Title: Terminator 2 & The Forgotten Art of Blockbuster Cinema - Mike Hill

And this is one of my favorite scenes from Terminator 2. It's actually not in the theatrical edition. It's in the director's cut. But I just want you to notice in this sequence here, it's tests, allies, and enemies. That's the name of the monomyth structure sequence. It's the conflict between John, who's coming into manhood and becoming responsible for himself,
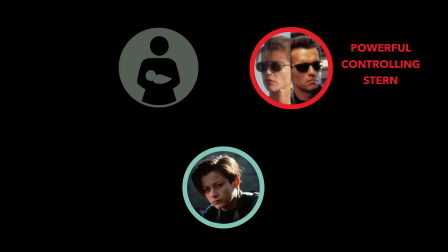[45:45]
and Sarah, who's still stuck as the father archetype, who's being powerful, controlling, and stern.
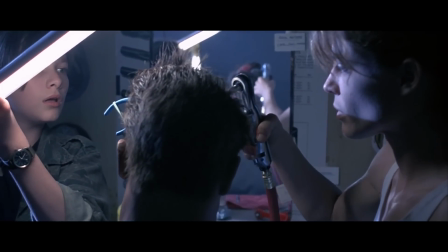[45:51]
What they've done in this scene, they've taken the Terminator has basically been deactivated,
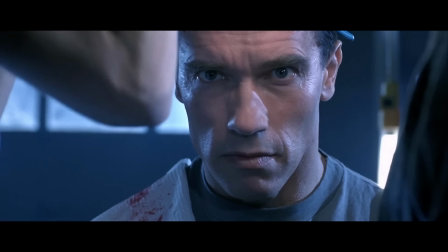[45:56]
they've taken a chip out, and they're gonna flip the switch on the chip that allows the Terminator to learn.
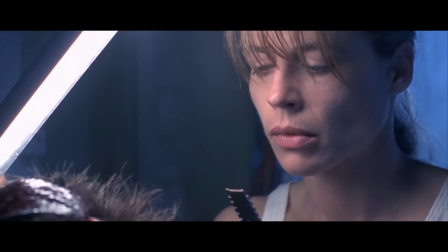[46:01]
It's actually the beginning of the Terminator's journey to becoming a human being.
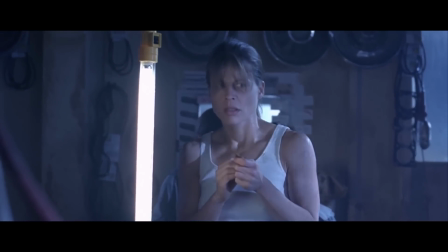[46:05]
They actually missed this over in the cinematic release, but what Sarah's got in her hand right now is the chip that's inside the Terminator's head.
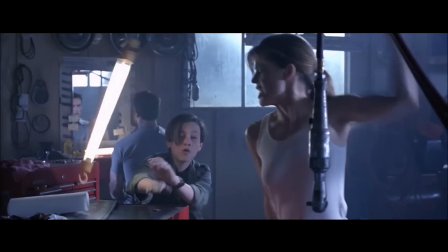[46:17] Can you see the pin switch? No, no! My way, John.
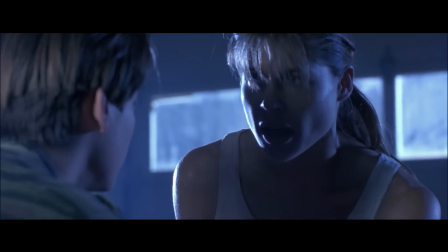[46:24] Don't kill him. It, John. Not him. It. Okay, it.
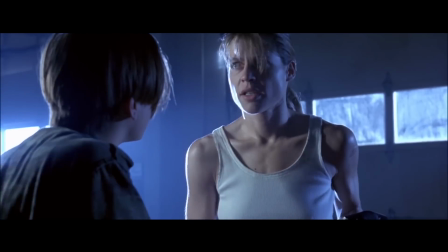[46:29] But we need it. You don't know what it's like to try to kill one of these things.
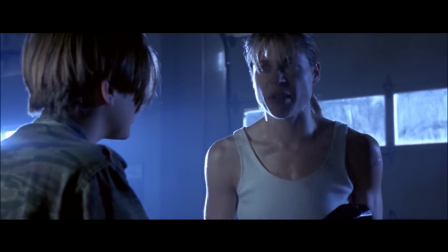[46:34] And if something goes wrong, this could be our last chance, so move!
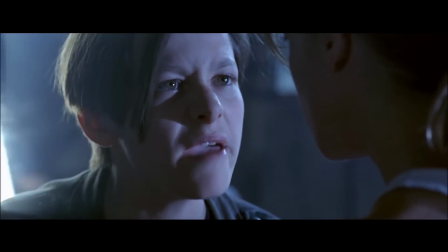[46:38] Look, Mom, if I'm ever supposed to be this great military leader, maybe you should start listening to my leadership ideas once in a while.
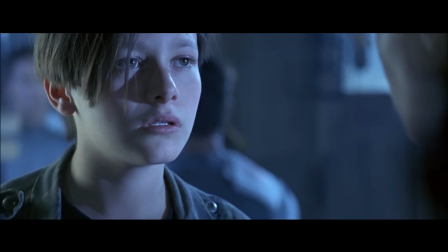[46:46] Because if my own mother won't, how do you expect anyone else to?
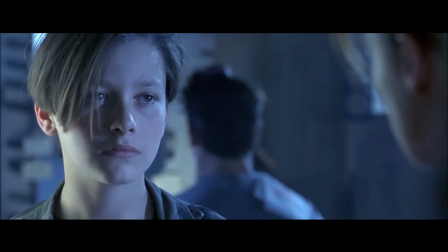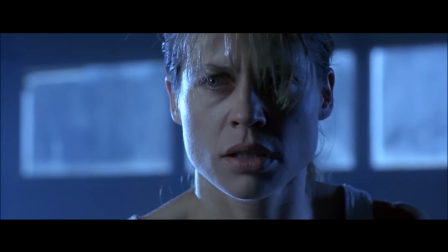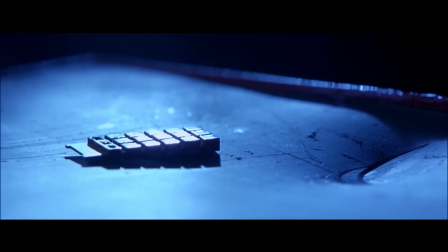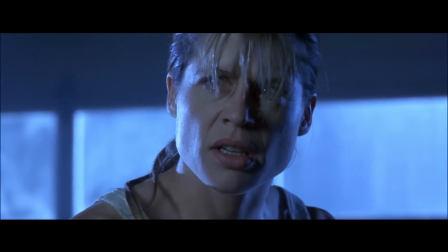Conflict, the most universal of conflicts, of the mother needing to step aside to let the boy become a man.
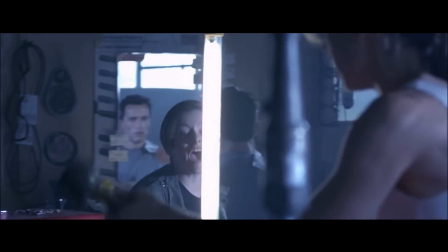[47:18]
The use of the lighting, that John incidentally knocks the light and the light continues to swing because it's the effect,
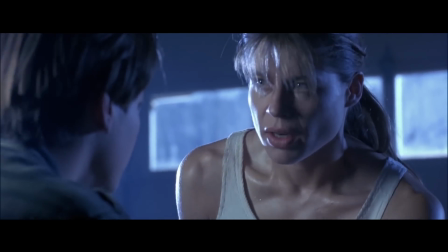[47:26]
the whole concept of the pendulum effect of the dilemma they're going through. It's a decision-making process. And a pendulum visually represents that movement, left to right, what decision will be made.
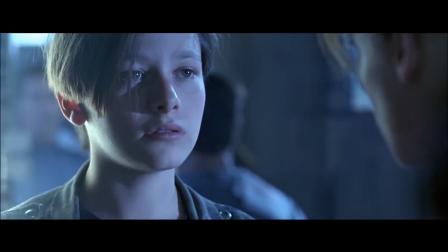[47:37]
And then at the point where the conflict comes to an end, John steps back and watch what happens to the light at the moment where Sarah has to make a decision. Now, this light is not a coincidence. And if you look at the composition, we had two hanging objects.
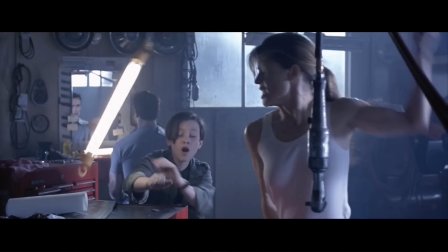[47:55]
On the right, overlaying Sarah, is this cold metal object. And she's holding a metal blunt hammer. And on the left, hanging in exactly the same way, the light. Behind him is the Terminator. And they're on the same side, and Sarah isn't, because she's currently cold and mechanical.
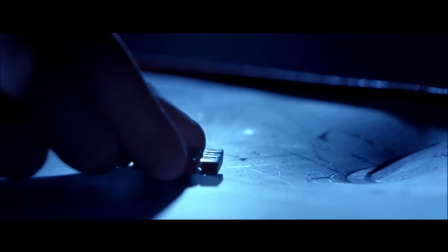[48:10]
And this is important because as the story progresses, her cold mechanical nature is going to climax with her becoming a Terminator. And these are all subtle build-ups that you never notice, but your brain does.
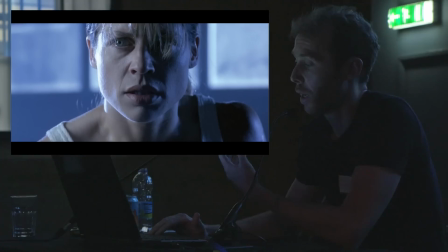[48:22]
So the reason the lighting is done in that way, the whole idea of one side of the face is lit and one side is in darkness, it's a psychological motif.
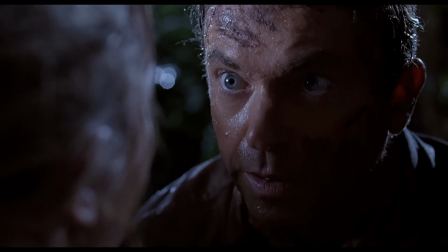[48:31]
It happens in Jurassic Park. It happens in the moment where Dr. Allen decides whether he's going to look after the kids and become like a father figure. It's a transformational moment from light to dark or dark to light. So in the case of Sarah,
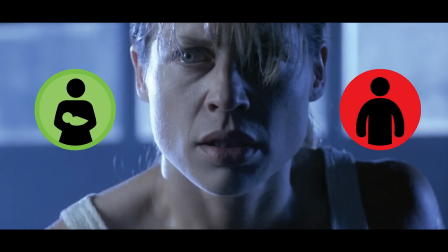[48:42]
it's going from stern father archetype to the maternal figure that John is clearly in need of as he's making his steps towards adulthood.
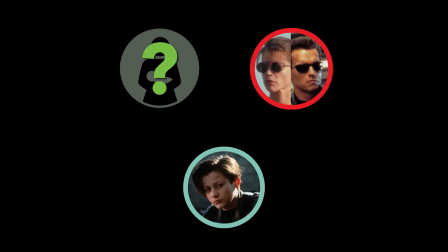[48:50]
So what we've got with Sarah as the story progresses is that she's sitting in the wrong section of the family archetype. We've already got a big, butch, stern, controlling, powerful Terminator. So the cycle, the balance of the ideal family unit is compromised. So as we move forward in the film,
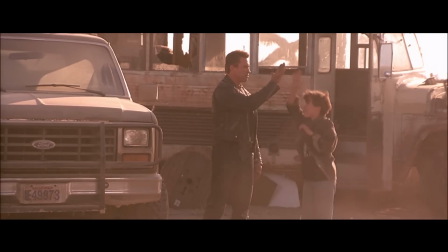[49:08]
Sarah watches as John and the Terminator effectively become father and son, and she recognizes that he's the ultimate guardian.
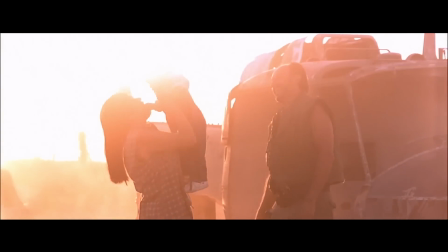[49:15]
Then she looks and sees the family unit that she could never have descends into yet another nightmare where she transforms her costume.
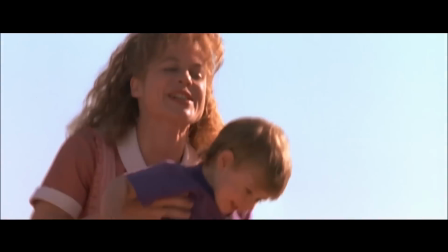[49:24]
It becomes black assassin Terminator. She watches a version of herself she never was and never will be.